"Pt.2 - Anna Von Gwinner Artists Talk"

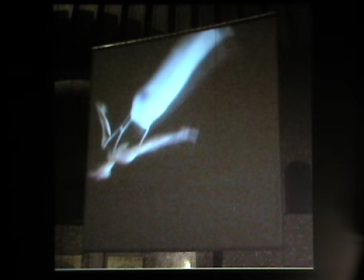0:00 When I filmed the guy, he's a German, very known German trampolinist champion. When I filmed the guy, I wanted him to seem weightless. So when I filmed him, I asked him to let himself fall upside down quite a lot. And I positioned the camera so that he would jump out of the picture frame.
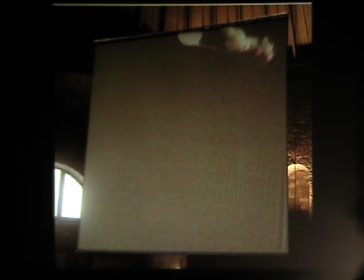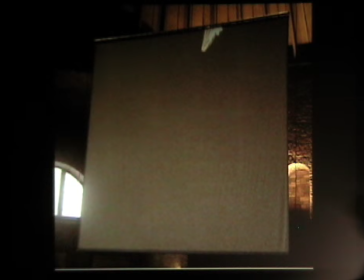0:22 For him to seem weightless, I had to reduce the speed quite a lot, but I also had to reduce the speed because the size of the screen is very, very large. It's 6 meter by 6 meter, which is 20 feet by 20 feet. And so our eye just can't follow 100% speed.
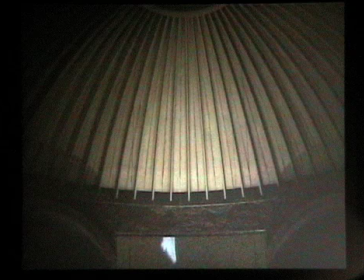0:41 So I had to reduce the film to 60% speed, but it didn't feel 60% in the end. It seems that only the screen can detect him as we lose sight of him, as he moves outside the square projection frame.
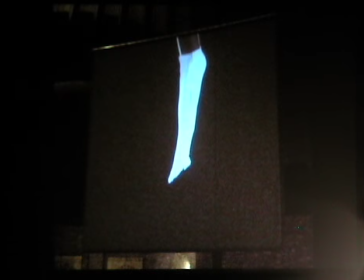0:56 It reveals only a fragment of his performance. The fragmentary appearance of the trampolinist makes the viewer imagine the missing part. So it was really interesting that in the church you would actually watch people as if they were in a tennis match move with their eyes and follow the jump of the trampolinist.
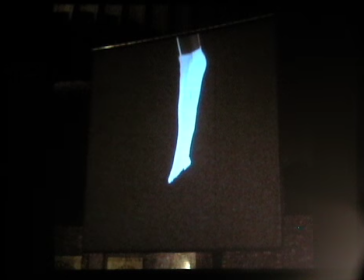1:16 I chose the colors of the trampolinist to contrast to the dark background.
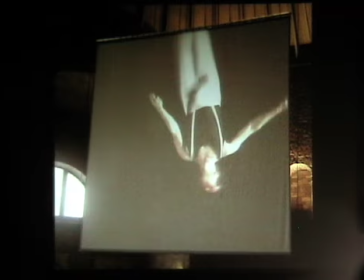1:22 And according to the illumination in the church, the trampolinist would, during the day, he would be faint and would submit himself to the space. And as the more the light would fade and the darker the church would get at night, he would be the acrobat who, to a large part, defines the atmosphere in the church.
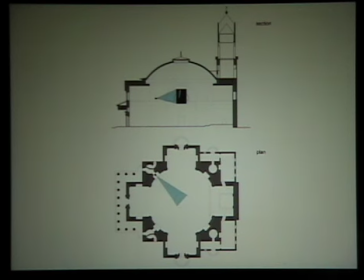1:48 So I use the means of making plans and sections for the projects I do. And here you see that I chose a square projection frame other than the normal video format, which is a horizontal 4:3 format,
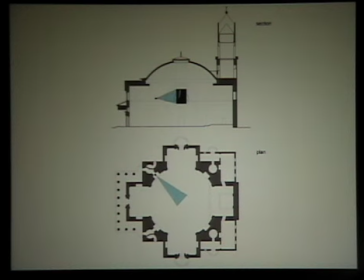2:07 so that there wouldn't be a direction in the site, in the space, in the central space. And I hang it diagonally to the main axis, diagonally to the altar, so it would refer to the space and not to the altar.
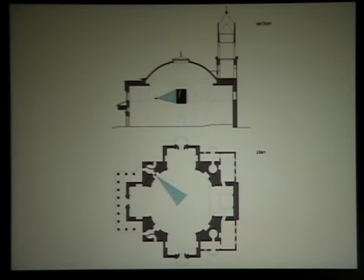2:24 And the measurement of the screen corresponds exactly with the diameter of the oculus.
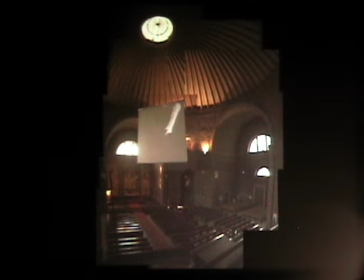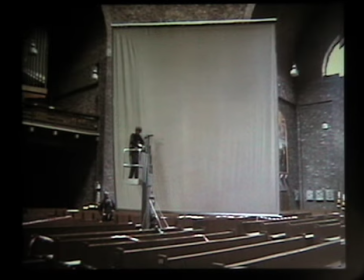2:39 So even, you see it's quite a big screen, and I was quite shocked when we put it up.
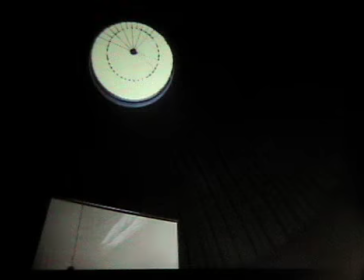2:43 And once it was up there, it actually seemed quite small in the space.
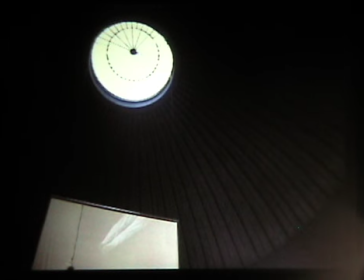2:50 Not small, but like average size for the space. It had to be really big because the size is enormous.
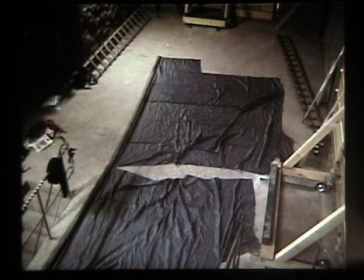2:56 So we'll show you, this is just one little thing.
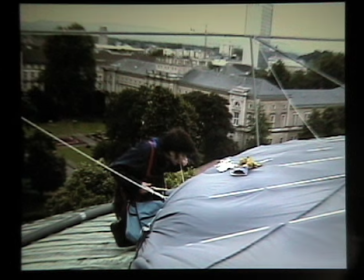3:01 I'm using my teeth to cover the oculus with some material, so it wouldn't be too much light. It was in June, it was in the middle of the summer, and obviously sunshine is the worst enemy for video projection,
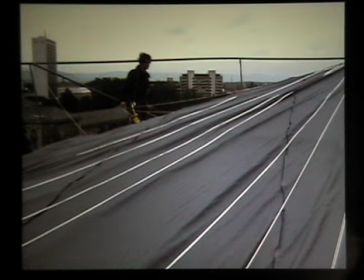3:15 so we had to get rid of the light and cover it, and then there was a hurricane, and it was all blown away, and we did it again.
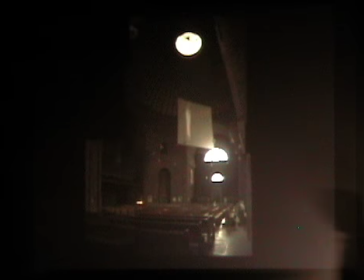3:23 I'll show you a few video documentation films.